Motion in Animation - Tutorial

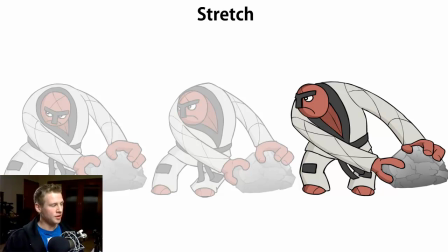And so in doing that, I began with fairly normal proportions here on the left, and then as he moved across to try and throw the rock actually barely moves. So if I were to place these directly on top of each other, the rock moves very little,
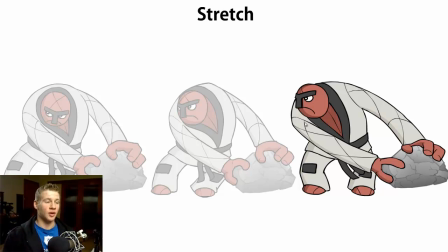but his upper torso and shoulders move quite a lot, which leaves only one thing to move and stretch, and that is the arms, and they are bearing the weight, and that is what the stretching does. So there are lots of examples which you can use to stretch.
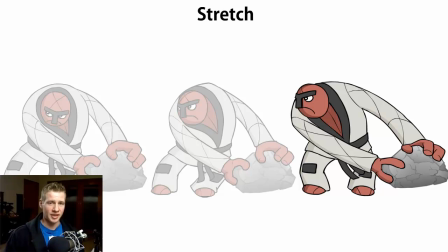Jumping off from the ground is an example where you can use stretching because it's the lead into emotion and things like that.
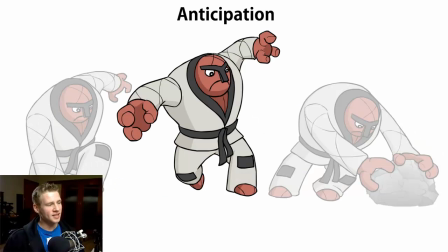So I hope that's a bit helpful. The next thing we're going to talk about is anticipation. Anticipation is a pose which you can put between the initial pre-action pose and then the final
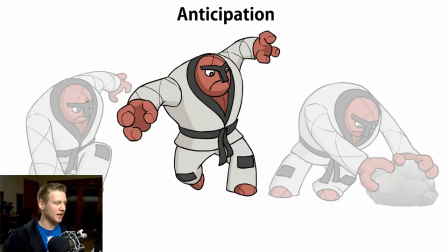conclusion of that pose. So in this example, we have him standing here and looking, or he's not standing, kneeling, looking at the rock that he wants to grab. And the final result is over here on the right, the rock, and he's grabbed it. Now, in theory, you could just have him go forward and grab it.
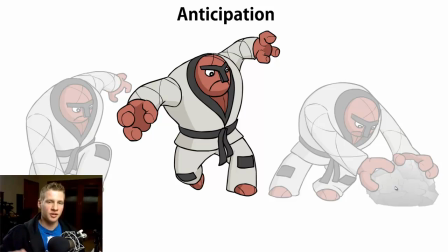But what we're doing is we're accentuating the motion by bringing him back before he comes forward. And that's actually something to keep in mind in a lot of aspects. For example, with a punch, if you're punching someone, you're not just going straight from here to here.
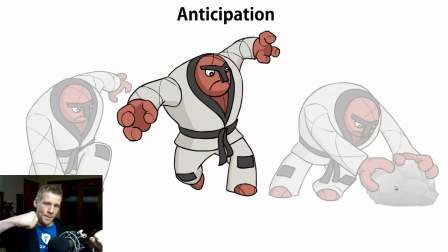You're actually going from here back and then forward. So every time that there's a large, forceful push of animation, we need to create the force for that animation to build up the energy, and that happens in the anticipation, right?
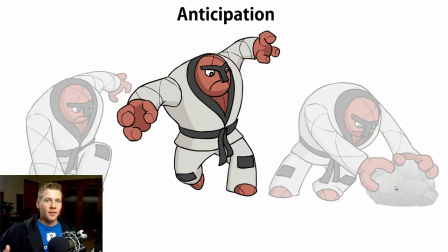So we can't just go bam, we got to go bam. So the anticipation is like the, right?
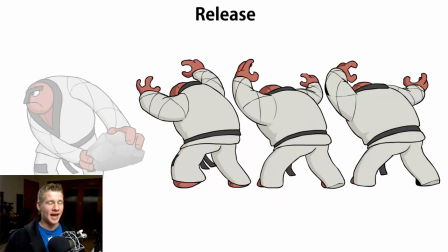Does that sort of make sense? The next thing I wanted to talk about was release. So the release often comes after the anticipation, after the contact of the last pose. So in this example, I've got the rock being thrown, and then the release is often quite a very subtle thing.
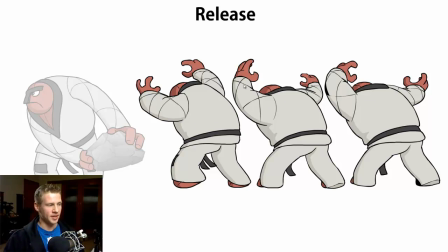Like these three frames are quite similar to each other, but there is the motion from this going to this, going to this. Okay, so the release is when our body just kind of falls back into a neutral position after the extreme action has finished.
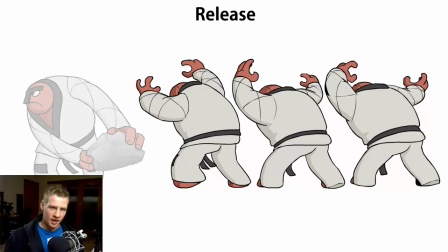So we don't just finish the action and then we're completely still. We finish the action and then there's a small unwind, and that's what the release is that I'm referring to.
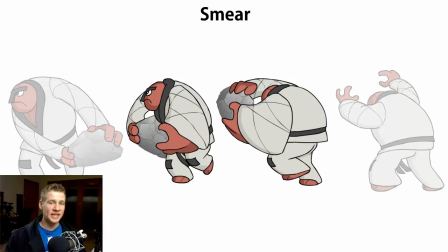Then the last thing is smear. Now, if you want to go into more detail into this, go to my channel and in the search box, just type smear, and you will be taken to the smears in animation video. It's quite useful. There's some really good resources, and there's a Tumblr page dedicated to animation smears.
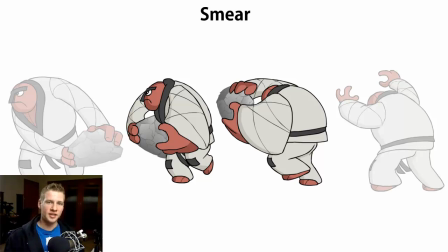But as you can see, it's a way of communicating specific concentrated motion in a very short period of time. If there wasn't a smear in this case, while the motion would just be displayed in the same way, it wouldn't be as accentuated, and that's really what this tutorial is about in the end.
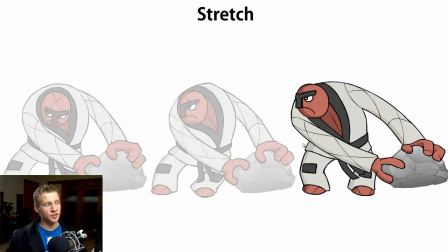The smears, the releases, the anticipation, the stretches, and the squashes turn something normal
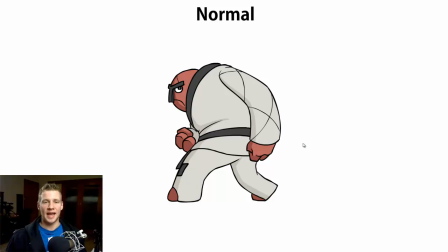into something that is over accentuated and communicative of what we're actually doing in the animation. So I hope this tutorial has been useful. There's just a few tips to keep in mind. If you want to download the reference file to actually look at this animation itself in detail,
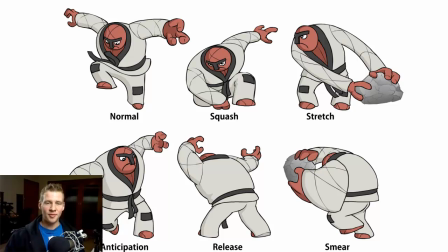you can do that by clicking the link in the description. Otherwise, that's it for this week, and until next time, ladies and gentlemen, I will see you later.
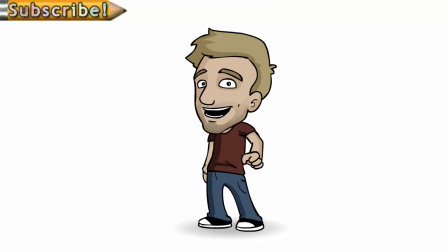Thanks for watching. Make sure to subscribe if you enjoy my videos. You can download the reference files from this tutorial by clicking the link in the description. And remember to share any art, animation, or game you make on Newgrounds.com. Until next time, see you later.